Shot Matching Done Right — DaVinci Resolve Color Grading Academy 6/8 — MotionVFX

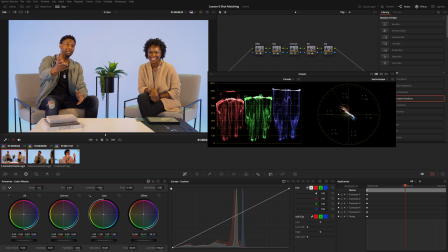[12:23]
It's gonna make it slightly more magenta. Now, something I wanna do with this particular shot, I might want to actually rotate the hues, but I don't necessarily want to use the hue slider here. Of course, I could do this. It's a little bit of a quick and dirty solution, but you know, this is a little bit too aggressive.
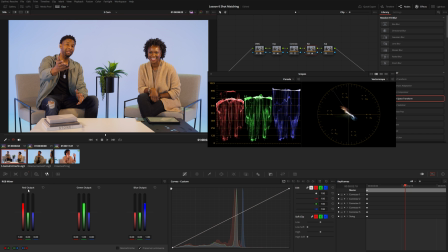[12:43]
So I'm actually going to use the RGB mixer and let's just sort of audition the red output here and see if we can rotate the green and blue inputs into our red output and see if we can sort of shift those colors around.
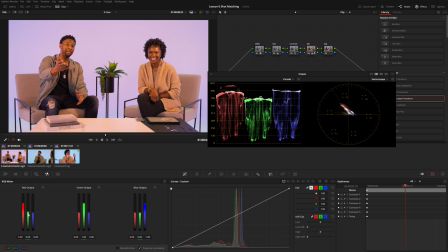[12:57]
So with my mouse, I'm just hovering right over this green channel and just nudging it up with the mouse wheel. And let's go down by that same amount on the blue channel. And you can see if I turn that on and off, we're just subtly rotating the red channel slightly.
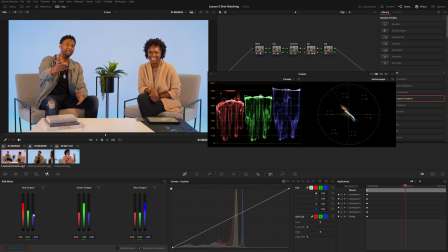[13:13]
Let's keep going a little bit further with this. So we're at 0.21 and negative 0.21.
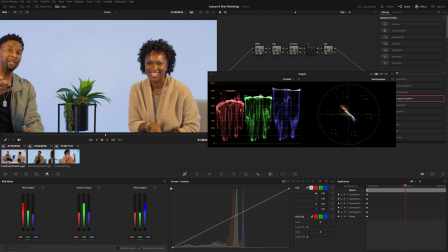[13:19]
And you can see that is bringing my skin tone back into a more natural looking area.
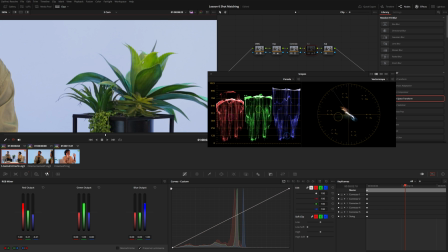[13:25]
Especially this plant back here too. You can see if I turn that node off, this is looking a little bit unnatural. I'm pretty sure that is a fake plant and it definitely looks like a fake plant on camera. So after this subtle little hue rotation using the RGB mixer, that's just adding a little bit more,
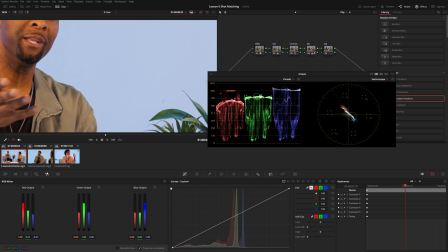[13:41]
you know, warmth and life to this plant and kind of the same with the skin tone.
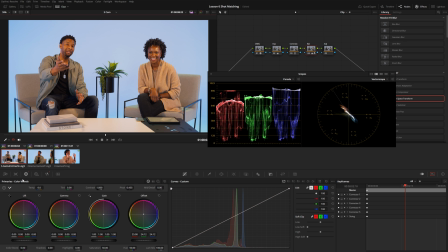[13:46]
Now this definitely looks too saturated. So let's go back over here to our primary wheels and I'm just gonna push the saturation down. Now we're also pulling some of the colors out of these neutral areas, but we can push the color boost up kind of in the opposite direction.
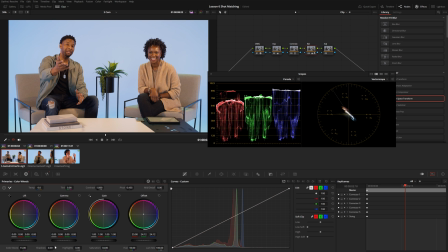[14:03]
So by kind of using these two sliders against each other, we can try to maintain an even level of saturation while dealing with these overly saturated skin tones. And I might want to play through this just to see how it looks in motion. I'm going to go ahead and move into the adjustment node.
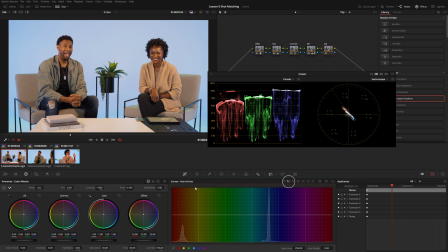[14:22]
I'm just gonna try out the hue versus hue curves. So let's just add some of these anchor points here. And with my red, I'm just gonna see if I can push this maybe a little bit closer to red. Let's go into our hue versus sat, and I'm just gonna pull out a little bit of that red as well.
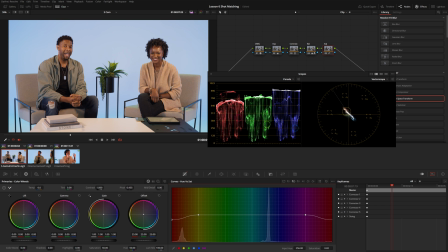[14:42]
So that's making our skin a lot more natural looking. Now I might wanna also brighten up the skin, but typically, I don't really get the best results doing that using the hue versus luminance. I might want to try it first because I'm already here, but you know, you can see if I push this up a little bit, it
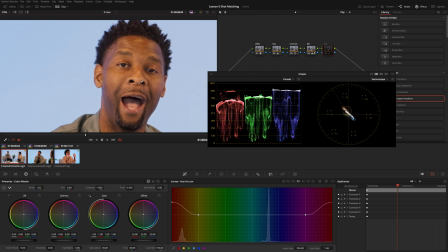[14:59]
might look okay, but I'm actually going to try using the color warper instead,
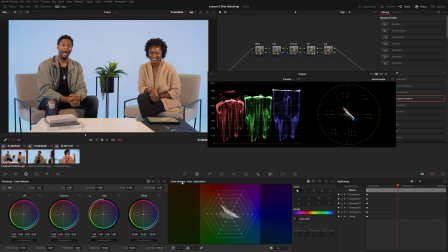[15:03]
because generally I think it is a little bit nicer and more friendly to my footage. So I'm just going to click an area of the skin here, and let's just use the luminance and just subtly brighten that up. I would say for the most part, this shot looks nice and natural.
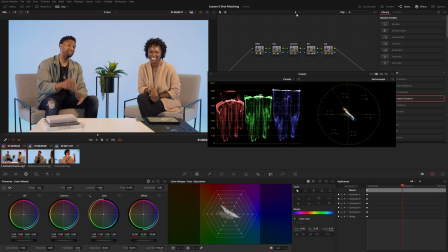[15:21]
So at this point, I might want to use this angle here and hop back over here into the timeline area and kind of fine tune my look. So let's go back to the regular curves right over here.
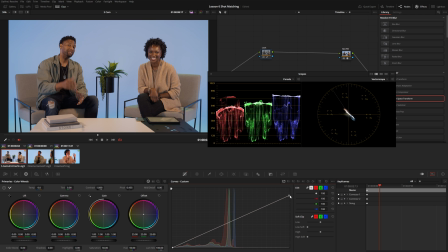[15:34]
And I'm just going to drop the output down slightly and move the low point up a little bit here. Now, I just want to create a really soft contrast. So let's go here and turn on the editable splines. And I'm just going to grab these little spline handles and just add a very subtle S curve.
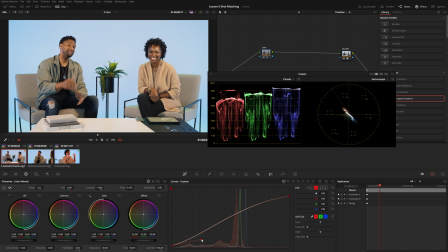[15:53]
And we can go into each of these channels and kind of push a custom color contrast curve here. So let's take out some red from the shadows, maybe add a little bit of red to the highlights. I'm going to go into the green channel and kind of do the same thing.
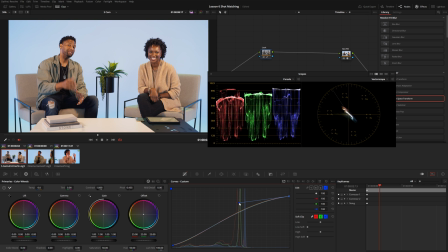[16:08]
All right, and then the blue channel, let's see what it looks like if we actually drop some of the blues out of the highlights. That's going to make it a little bit warmer. And I'm just going to kind of fine tune this blue channel here.
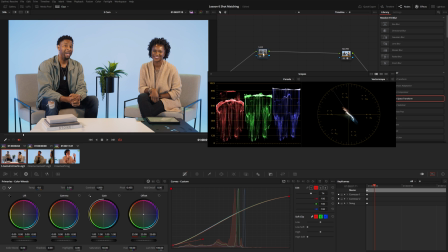[16:21]
Okay, so I think that's pretty good for our look node. Again, we're not going for anything super stylized or cinematic in this example. And all three of these angles will pass through the same look node.